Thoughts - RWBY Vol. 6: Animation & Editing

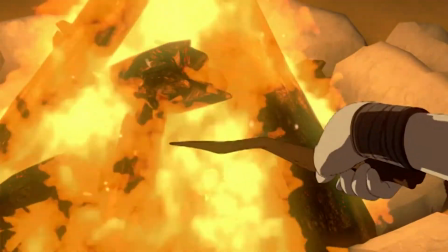1478s
That's quite a change from the typical implementation of the fire special effects that we have seen in Volumes 4 and 5,
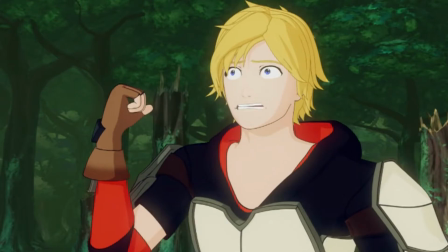1485s
which were typically a combination of particle and fluid simulations. This is why the fire animation in episode 5 was so shocking to see.
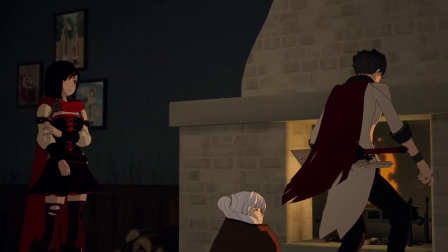1493s
I first felt like the reason for this change was to have a more subdued flame due to the tone of the scene,
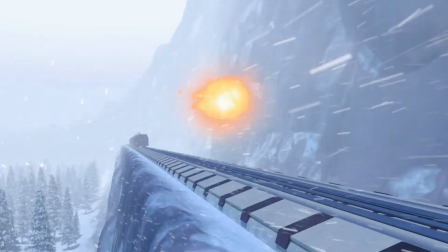1499s
but I soon realized that all of the fire effects in Volume 6 were 2D. This is not to say the use of 2D effects is bad in RWBY.
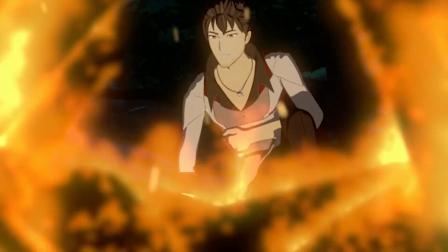1508s
I just found it weird to make a change like this when they already had an established look for fire.
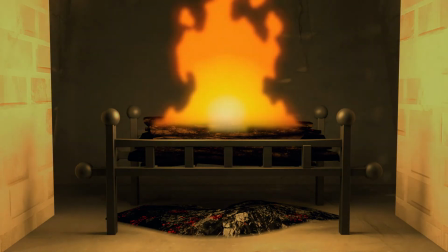1514s
I would say the fire animation here is bad due to how obvious a 2D element it is, which broke my immersion for the scene.
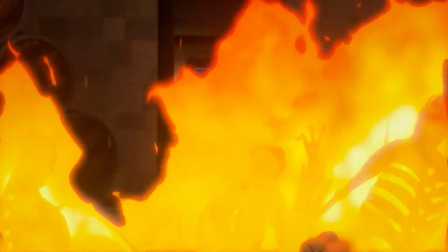1522s
However, the fire animation in the next episode looks great. The flames are bright and cover the apathy in their entirety.
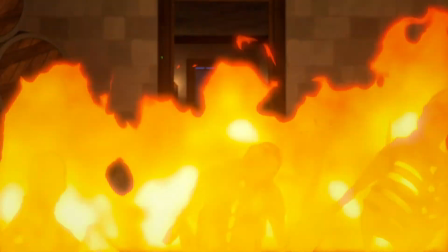1530s
The animation is also fluid and dynamic, to the point that it doesn't look like it is just repeating the same animation over and over again.
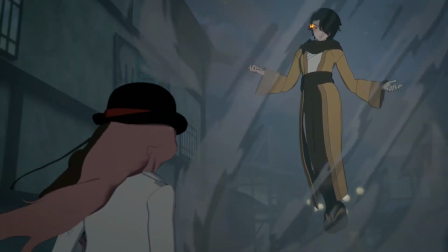1538s
Most of the effects in Volume 6 do their job and look great from time to time.
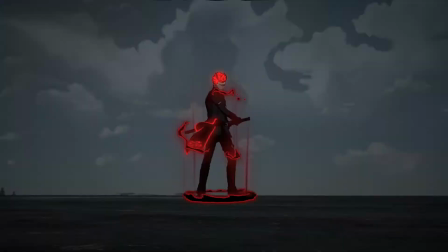1543s
Especially the effects animation for Adam using his semblance to send out a giant shockwave towards Yang during their fight.
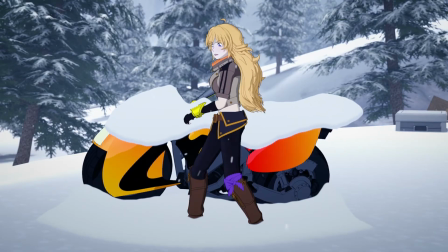1550s
But of course, there are some that drop the ball.
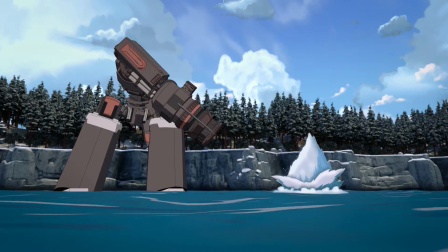1552s
Two of which are the splash effects for the cannon missile fire in open water and Yang's motorcycle falling into the river. The problem with the one used for the missiles is that the animation is too symmetrical compared to the angle of the missile fire,
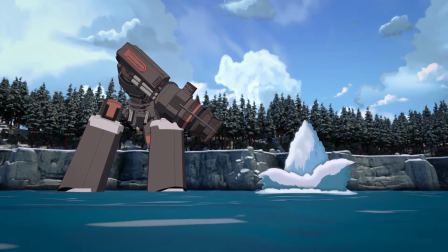1567s
which isn't a problem for the splash in the river. An additional problem comes afterwards when RWBY and Weiss come out of the giant splash of water.
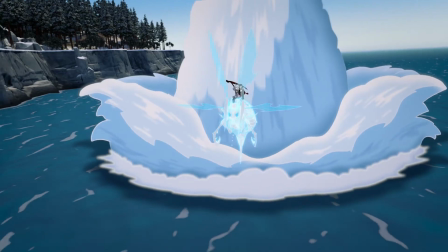1575s
The effect for them coming out is minuscule, and there isn't a water trail showing that they just flew through the water.
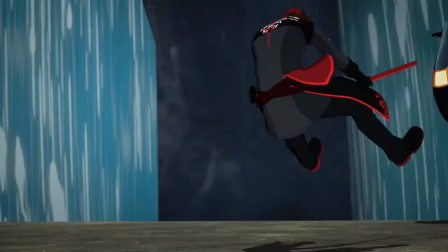1582s
Jumping to the splash on the river, the splash doesn't have the same problem as the missile fire because Yang's bike is falling in a more vertical fashion,
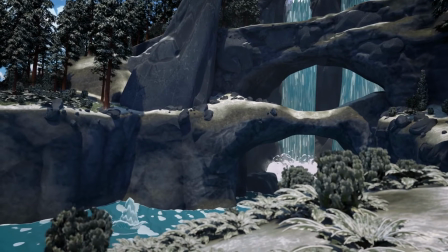1590s
so the effect being symmetrical isn't a problem.
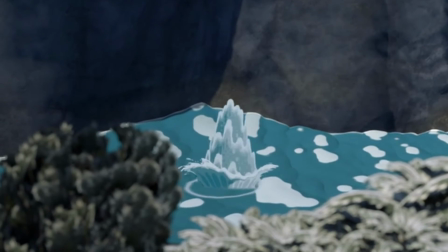1593s
What is a problem is that there isn't a ripple effect added in due to the displacement of the water.
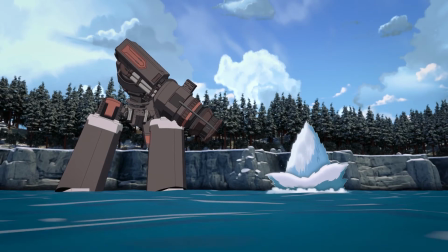1600s
This isn't a problem for the giant splash because there is an attempt at something similar at the base of the effect.
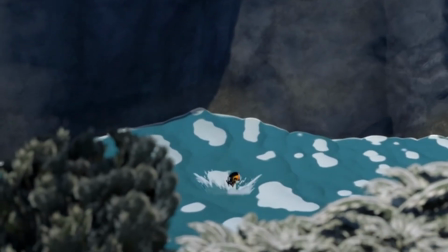1606s
Also, the water flow in the river isn't shown to be affected by the bike falling in.
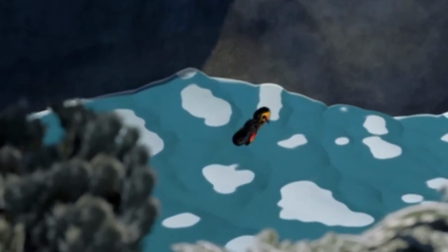1611s
You can tell because the light reflection on the water doesn't change around the vicinity of the splash.
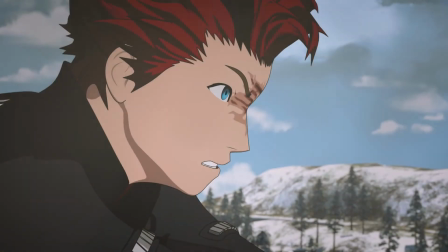1617s
A detail like that would have been nice to see. One effect that isn't bad, but would not have been what I would have done,
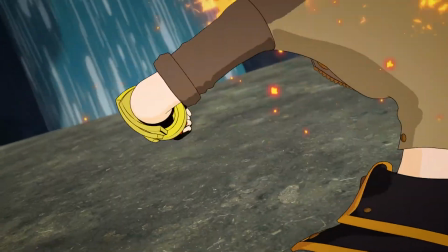1624s
is the impact effects for Yang's semblance-fueled counter against Adam at the end of the fight between Blake, Yang, and Adam.
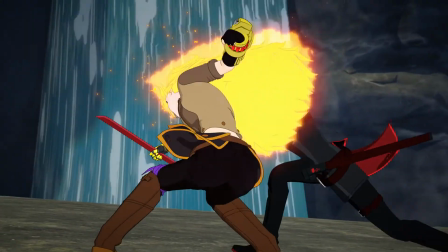1631s
It's just that Yang has been storing up her semblance for this moment, and it isn't as big or impactful as Adam's.
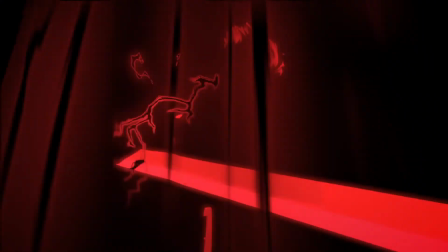1639s
I would have tried to bring it to 11, like the effects animation for Adam's giant shockwave,
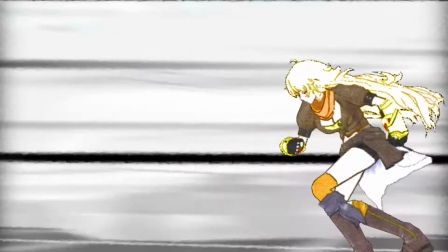1645s
while also using an impact frame as a callback to the yellow trailer. That would have been awesome!
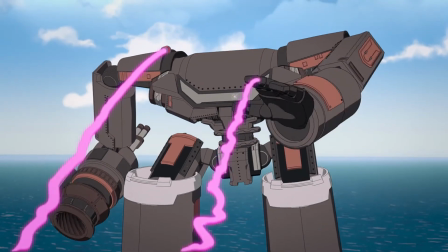1651s
There are 3D effects being utilized in RWBY Volume 6.
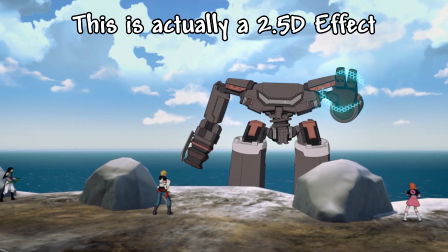1655s
3D effects seem to only be used when it comes to 3D models like rocks and ice, or with fluid simulations.
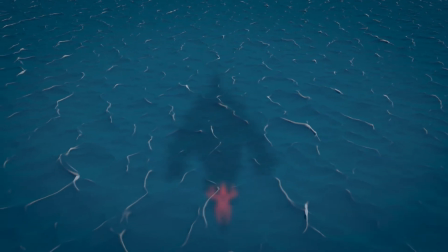1663s
For example, the Leviathan rising out of the water is accomplished through a fluid simulation.
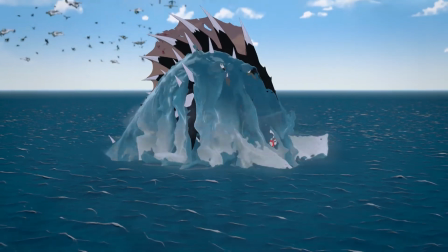1669s
This is particularly good due to the change in color of the water from blue to
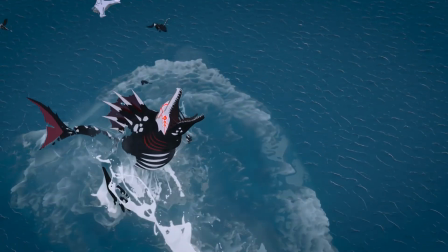1673s
white that replicates reality because of how water disperses while in the air.
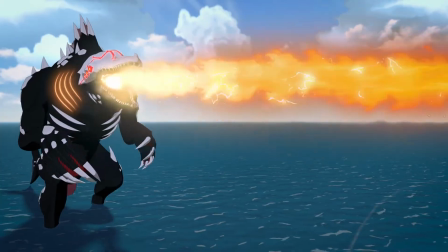1678s
So I actually had a lot more planned for this section, but the video is getting too long.
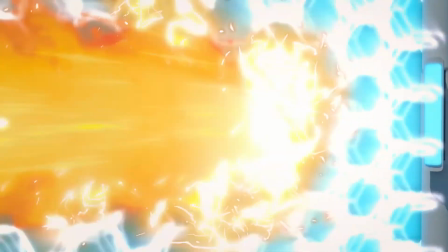1683s
Therefore, I'll be discussing other aspects of the special effects animation for RWBY in
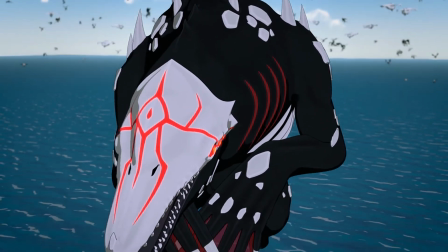1688s
more detail in my next video that discusses the design of RWBY Volume 6.
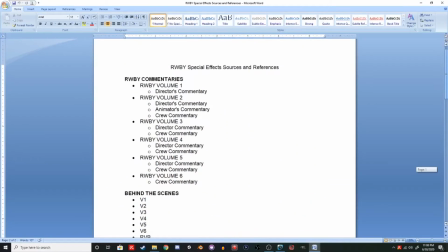1693s
I got a bunch of resources and commentaries to grab and look through, and most of them I was able to find thanks to Hypeathon,
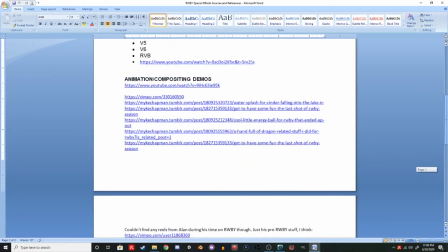1700s
who did the video series on Monty's Vision a while back on YouTube, so please look forward to it.
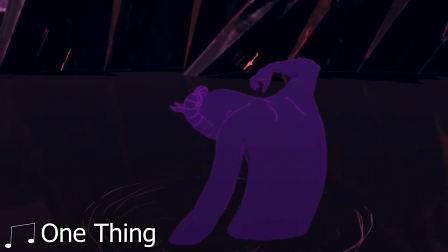1706s
Now let's get this video over with. RWBY Volume 6's animation is the best the animation has been overall for the entire series.
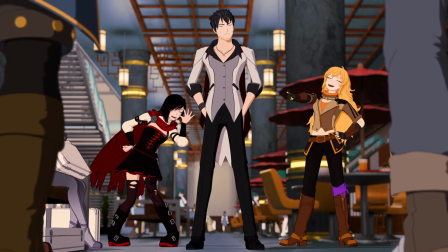1715s
The character animation isn't anywhere as janky or cringe-inducing as the early volumes that were animated in Poser,
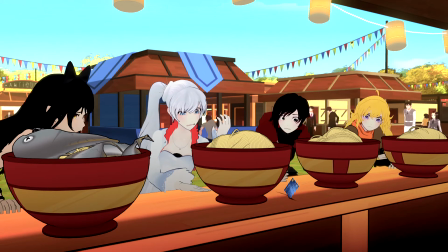1722s
but they did get really nice by Volume 3.